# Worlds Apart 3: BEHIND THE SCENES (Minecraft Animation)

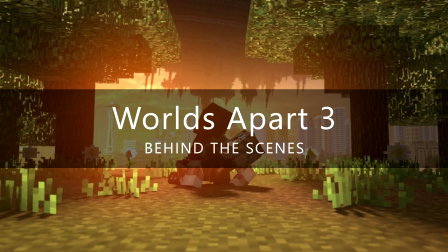(0:01)
Hey everyone, Samuel Khyber here with the behind the scenes to Worlds Apart 3. Now this behind the scenes will be a little bit different to the previous two.
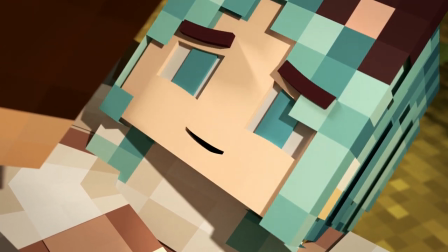(0:09)
I'll be going through the animation chronologically and highlighting any key things that I think are worth mentioning.
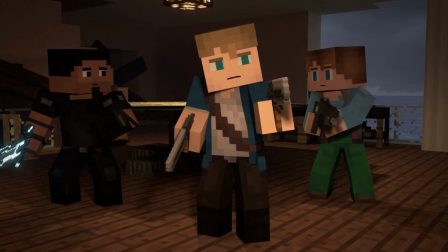(0:15)
People do want to know about how I did things like the portal, the shields, the blasters and sentinel beams, etc.
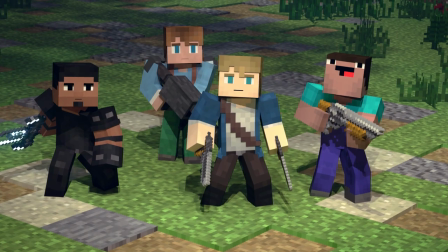(0:22)
These are things I've covered in previous behind the scenes videos. So where we left off in the second one was the drogue have just invaded,
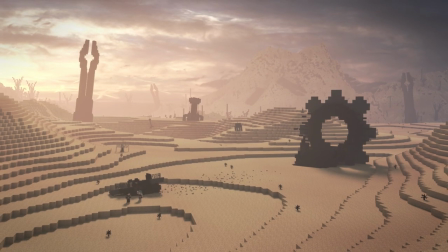(0:32)
Sam and Krista were trapped in another world and everything was just going to hell.
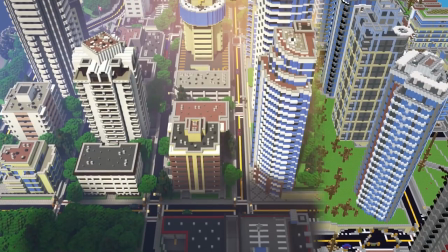(0:37)
So we start right where we left off in Wards Part 2.
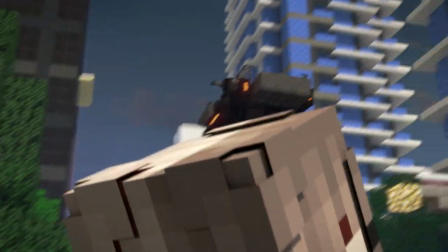(0:40)
I kind of wanted the opening to be very gripping and have this big intense scene where you saw everything happening from the
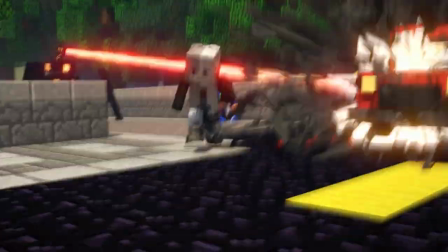(0:46)
perspective of one character and I think having a continuous shot where the camera follows the character through the action,
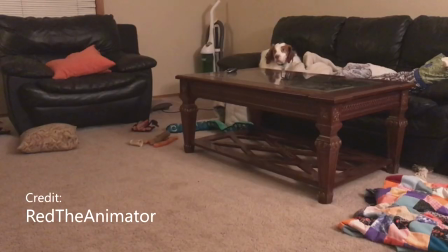(0:53)
helped reveal the invasion piece by piece. The main character animation for this was done by Red the Animator.
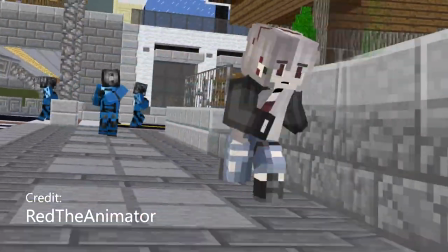(0:59)
It was really cool to see how he managed to give her such a unique run cycle and have her
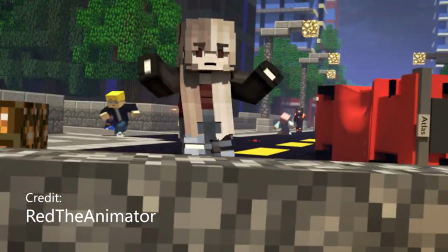(1:03)
slip over and slide on the ground and have her startle when the lamppost falls onto the street.
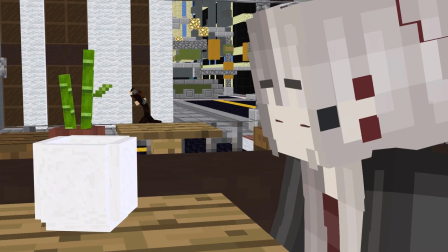(1:08)
It turned out really well. The lighting of the tea shop was actually quite difficult because it had to maintain the same lighting
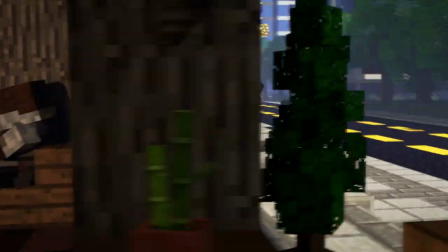(1:14)
outside as well as have a more unique lighting inside.
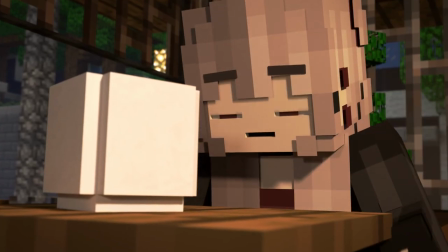(1:19)
Eventually I just ended up using some 2d planes that were emissive to cast some light and
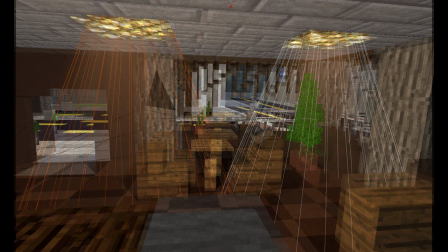(1:24)
then had some fake volley metrics inside like the lights were casting down.
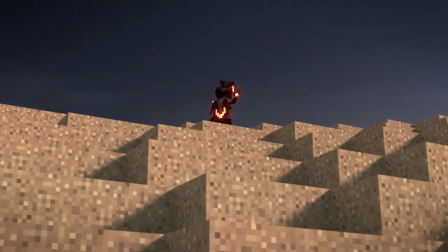(1:29)
We then move on to the confrontation from the end of the last part between Sam and Krista and Varric.
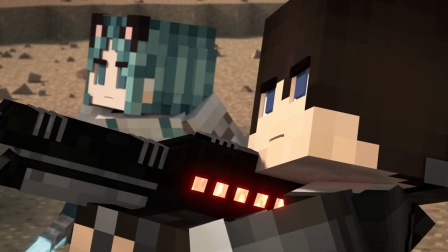(1:35)
Some people thought they would fight, some people thought they would team up but I thought it was nice to have him leave so that we could get to see
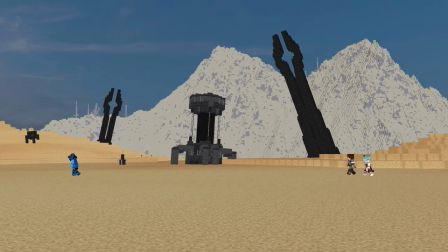(1:42)
more of the world that they ended up in and see what a world would become when the drogue invades.
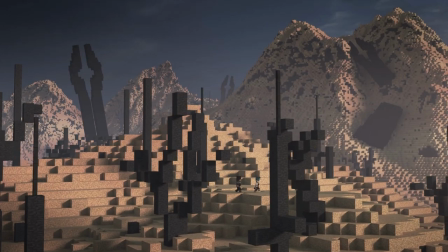(1:47)
But the main reason to have him leave was he was taking them to what was a giant derelict fortress.
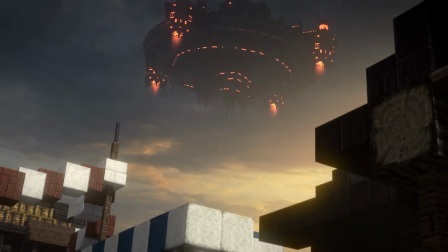(1:53)
We were worried about having a second fortress because we thought it might take away from the significance of the first one like it survived every battle
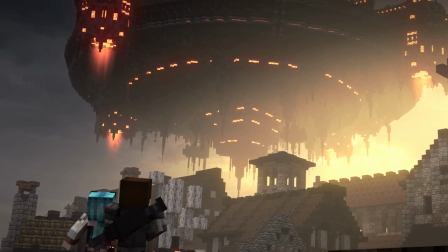(2:01)
it'd been in and only this time it was defeated but I think the payoff was worth it seeing this enormous just dead ship.
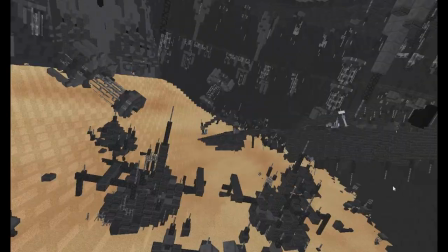(2:10)
All I did was like I took the normal fortress I broke it into pieces and just placed it in the sand and it actually looked okay.
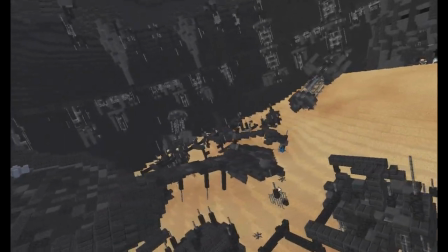(2:17)
I just rotated it a few times and it ended up looking like it'd fallen out of the sky and crash-landed in sand.
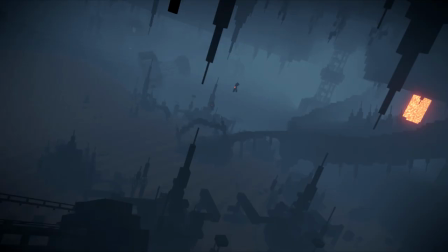(2:23)
I wanted the ship to feel very cold and empty. Originally it was going to be quite blue, but it ended up looking far too similar to the current one.
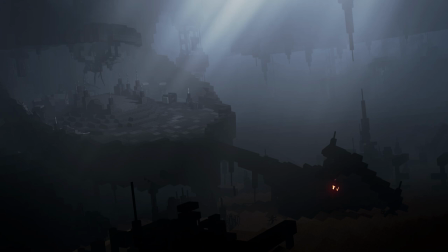(2:32)
So I ended up going with a very white volumetric look, which was a nice contrast to the black fortress material.
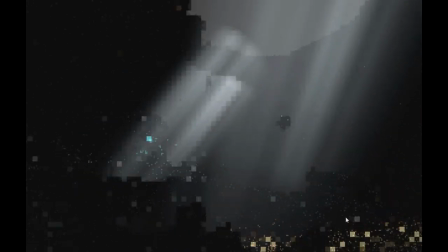(2:39)
This scene had two giant volumetric tubes that I moved and keyframed on and off between every shot.
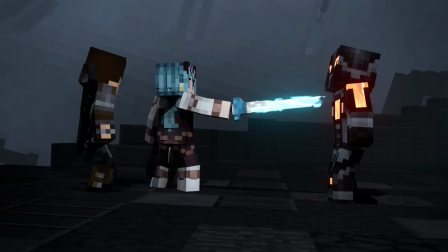(2:45)
Having the three of them fight I feel would have conflicted with Varric's new direction he wanted to go in, so it made more sense for him to be the one to instigate an alliance.
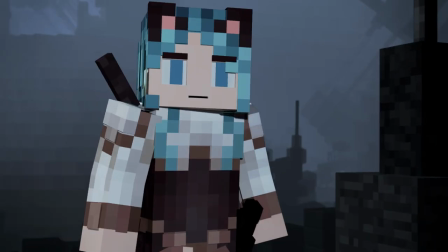(2:54)
And then after they fixed the portal we see Varric start to glitch out a bit, but through this we get to see the giant holographic galaxy map.
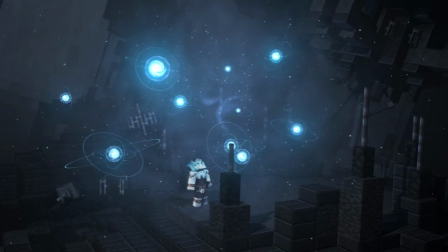(3:02)
This effect took a lot of designing.
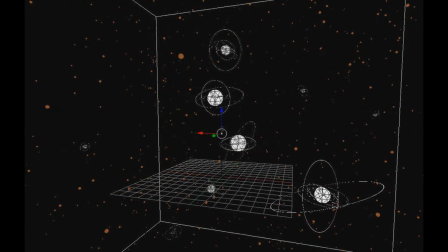(3:05)
Originally it was going to be more like a solar system, with different planets orbiting around a central point and each planet would have had like a moon or two orbiting around that but it made more sense for them to be galaxies as they are different dimensions not different planets.
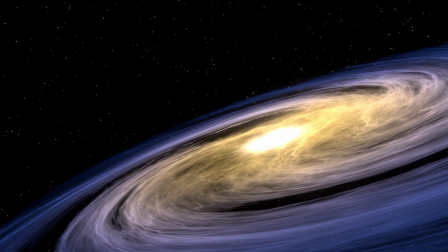(3:20)
I used an old galaxy effect I had made for fun a while ago and
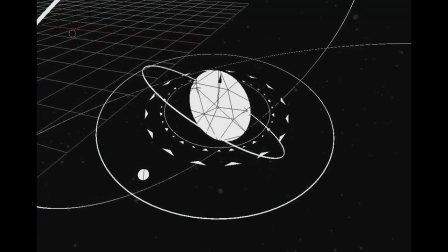(3:25)
created these thin designs around each one that spin and change color when one is selected.
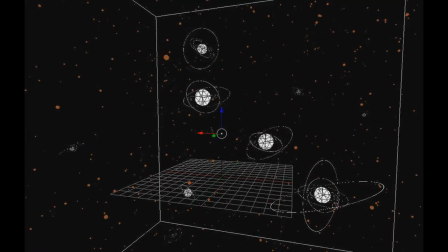(3:30)
There was a simple particle effect used as well to simulate the stars and the entire thing was in one giant volumetric cloud.
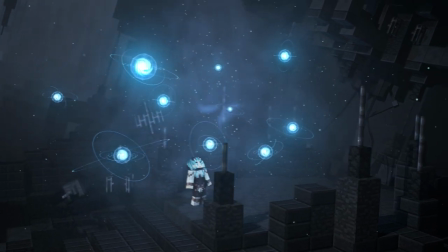(3:37)
This time real volumetrics were used so the render times were colossal. The sound design here was created by After Infinity.
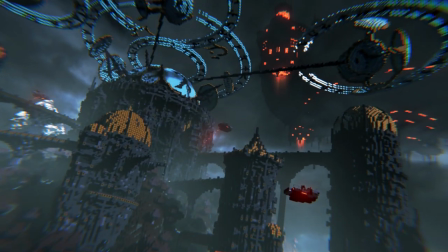(3:44)
You can even hear like each bleep getting higher in pitch as she looks at more worlds to heighten the tension of the scene.
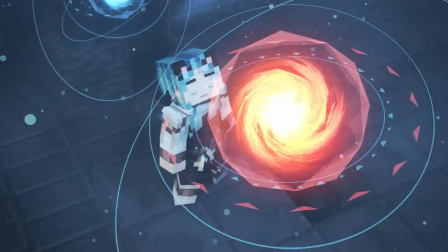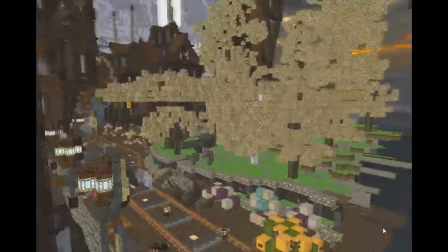(3:55)
Each of the worlds shown was a separate map that I found on Planet Minecraft.
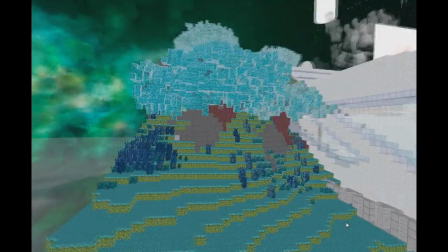(4:00)
The links will be in the description. I made sure each one had different colored vegetation and different texture packs so that they all stood out from one another.
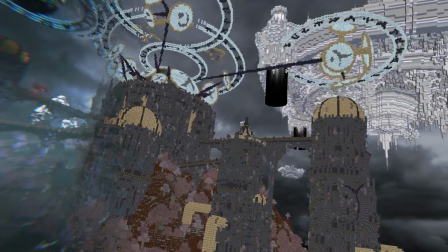(4:09)
The lighting for this was a lot of fun because each one was just a single shot so you could really focus on making sure each one looked really really cool.
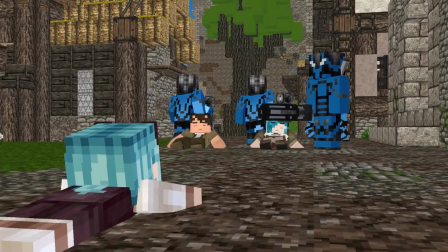(4:17)
And then at the end we get to see the last world that they took which was Krista's home and we find out what happened to her parents and it reminds her why she has reason to dislike Farrak.
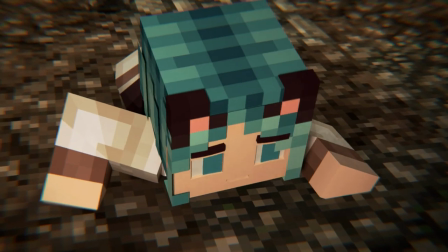(4:28)
Her scene had a few simple fire and smoke effects but I wasn't too happy with how they turned out so I kind of hid them in the background.
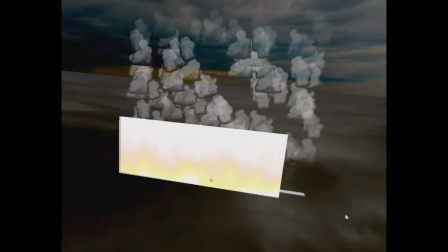(4:35)
The fire was of course a 2D plane and the smoke was
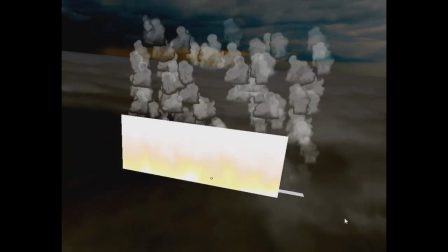(4:40)
a particle emitter that emitted these smoke images that faded over time. And then we return to Earth.
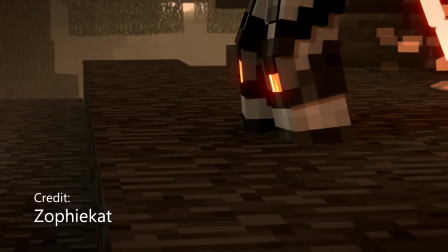(4:47)
This scene was animated by Sophie Cat and she did a nice job giving the drogue a little bit of personality.
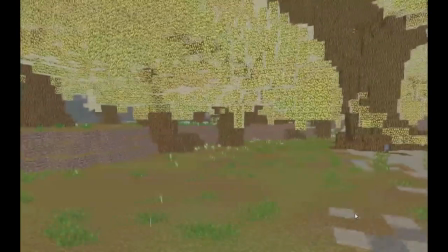(4:52)
You can start to see the decay on the leaves in this scene since the drogue arrived and they started exhausting all the world's resources.
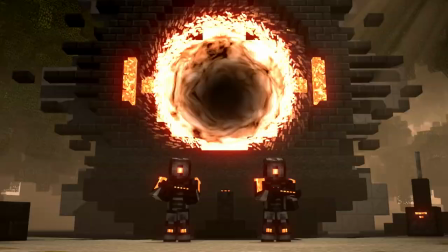(5:00)
This scene was actually meant to be about twice as long.
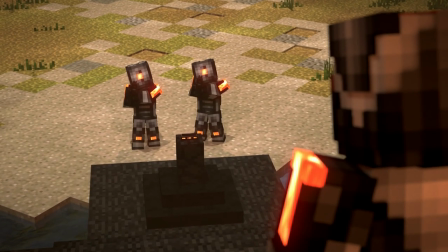(5:03)
There was a deleted scene where Sam interacts with one of the dead drogues to realise, oh my god they've invaded this world too,
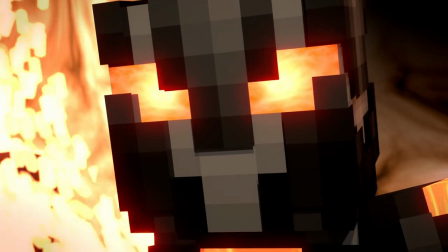(5:11)
and then Krista would have a moment with a bit of the greenery because she hasn't seen greenery for so long.
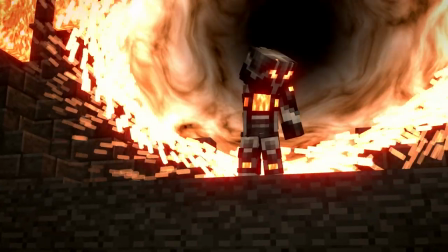(5:23)
But it was a bit too hard to convey those specific emotions, and it didn't really add too much to the overall story,
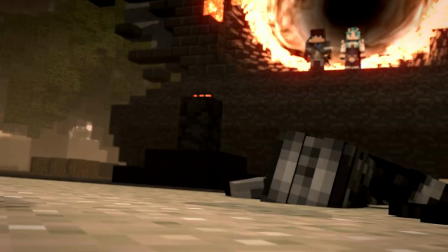(5:30)
and at At that point I had the layout of the full animation in place and I was looking for places to cut back on to reduce the run time a bit.
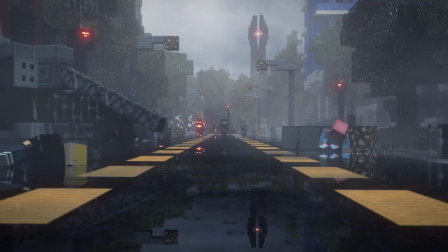(5:38)
The destroyed city scene was actually almost entirely cut, not too much happened here that added to the main story.
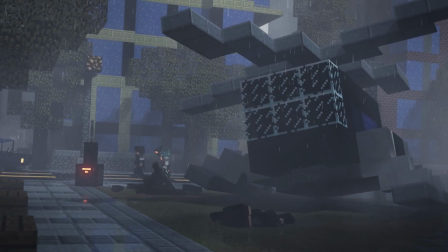(5:44)
No one found anything or interacted with anyone, but it was a nice contrast to the opening to highlight the ruins of the previous battle and misery the world is now living through.
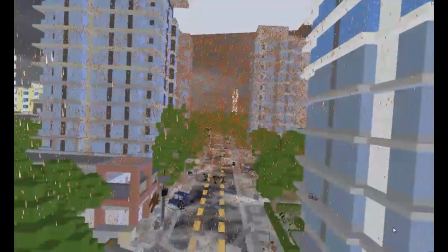(5:53)
That scene ran so poorly. The entire city was covered in rain particles that were clumps of small pieces of...
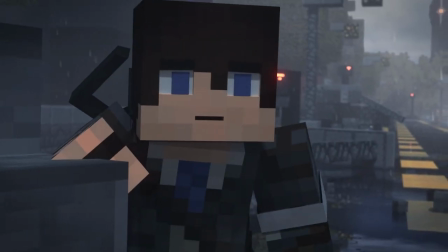(6:00)
Geometry. And the scene was the slowest scene to render. And what's worse is after it rendered, it didn't look very good.
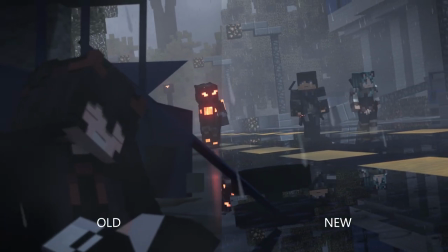(6:07)
So I re-rendered the whole thing. The ripples in the water weren't showing and the lighting looked pretty bad.
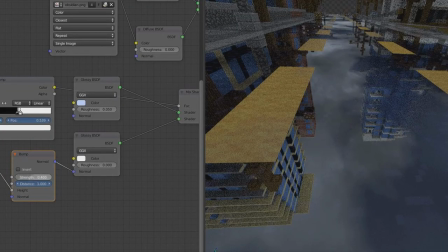(6:14)
For the ripples, I used an image sequence as a glossy bump map,
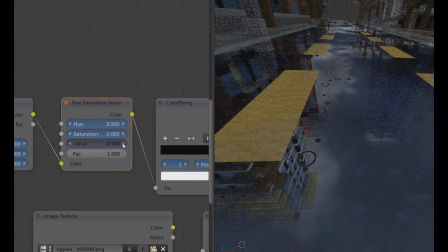(6:18)
which was then layered with a glossy noise texture to create the puddles with the intense reflections of the buildings.
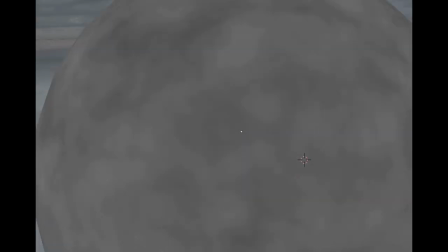(6:24)
A huge sphere with a noise texture on was rotating the entire time around the scene,
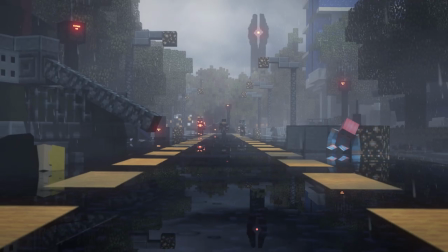(6:29)
and this was used as fog using render layers, so it gave the illusion of moving 3D mist.
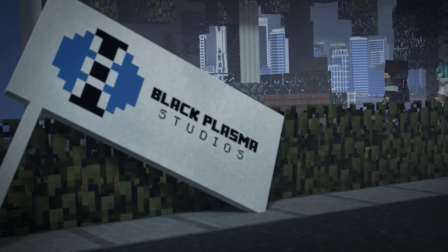(6:36)
We then returned to the office, so Sam can rally his friends and plan the retaliation.
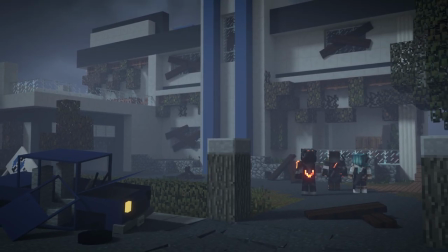(6:41)
I tried to make the office look like it had a few battles there recently by boarding up some of the windows, And this scene was fully animated by Luke.
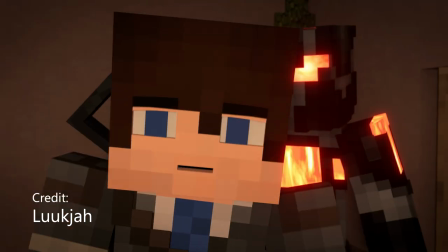(6:49)
It ended up being around two minutes long with a lot of characters So I was really impressed by how much he managed to animate This was the perfect spot for a little dirt moment,
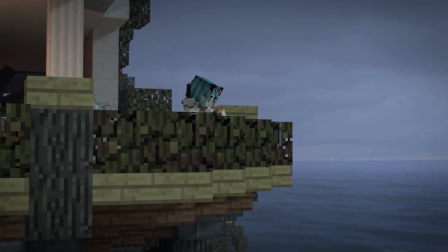(6:57)
which helps break up the tension once in a while Towards the end of the scene Krista starts to feel like there's no hope since every world has
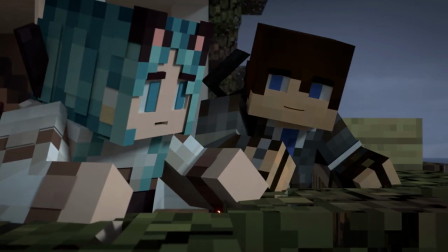(7:04)
suffered the same fate But then Sam comes out to reassure her that they can do this if they stick together But it was quite a specific
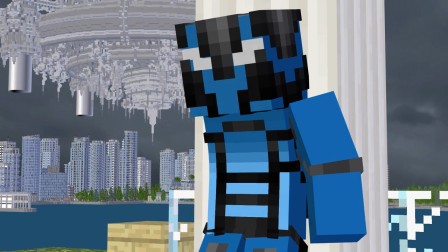(7:11)
emotion that was very hard to convey without dialogue the hologram that you saw of the fortress was very similar to the galaxy map from before.
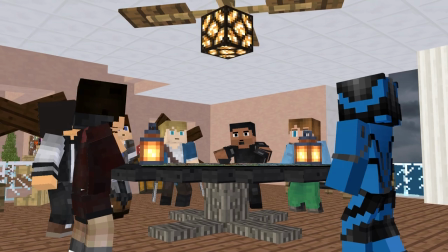(7:19)
I used the same wireframe material and added a volumetric cone beneath it like it was projecting the hologram.
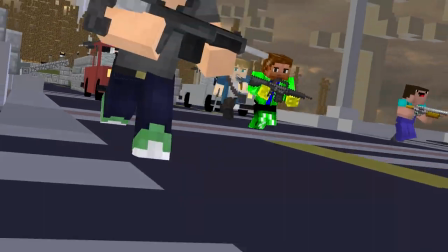(7:26)
I think one of the joke ideas we had was to have giant derp show up and punch a drogue ship out of the sky,
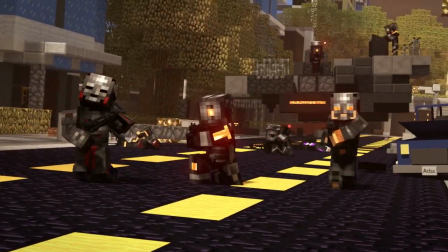(7:33)
but I think it would have been a bit too ridiculous.
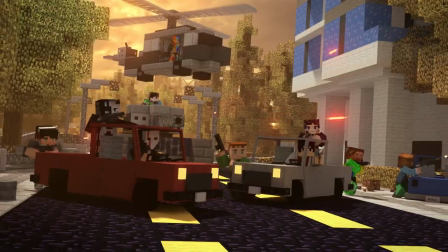(7:36)
Somehow I managed to get away with using particles for most of the blaster shots and none of them passed through any of the characters accidentally, which is quite surprising.
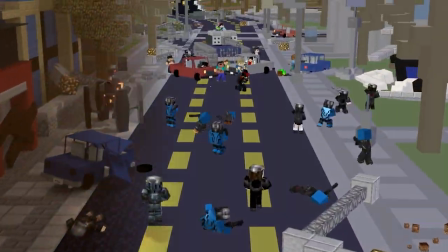(7:44)
Later on I bring back another continuous shot of the battle to show the scale of it with lots of major things happening in quick succession, and even gave a little nod to Block him dead,
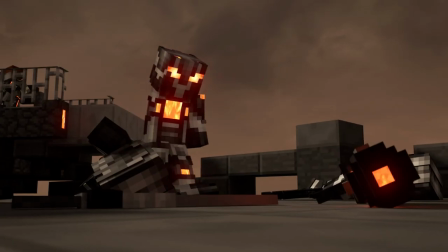(7:53)
having David and Derp standing out at the front. When the three main characters arrive at the fortress, I wanted to bring back Varric's weapons from World Apart 1.
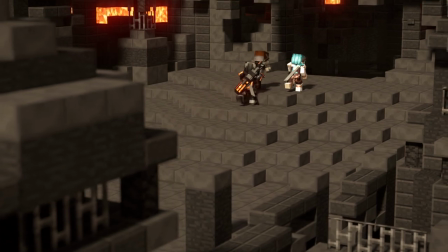(8:01)
I felt it gave his fight scene more meaning using the weapons he was stripped of to fight the people that exiled him, but it didn't make much sense for him to use a two-handed weapon,
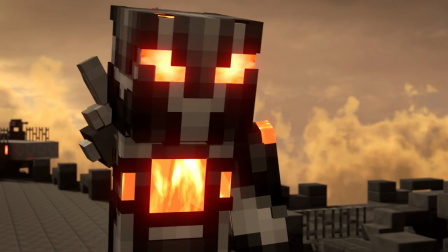(8:10)
so he gave that to Sam which also helped mix up the sentinel fight scene at the end so it wasn't so similar to the previous one in worlds part 2.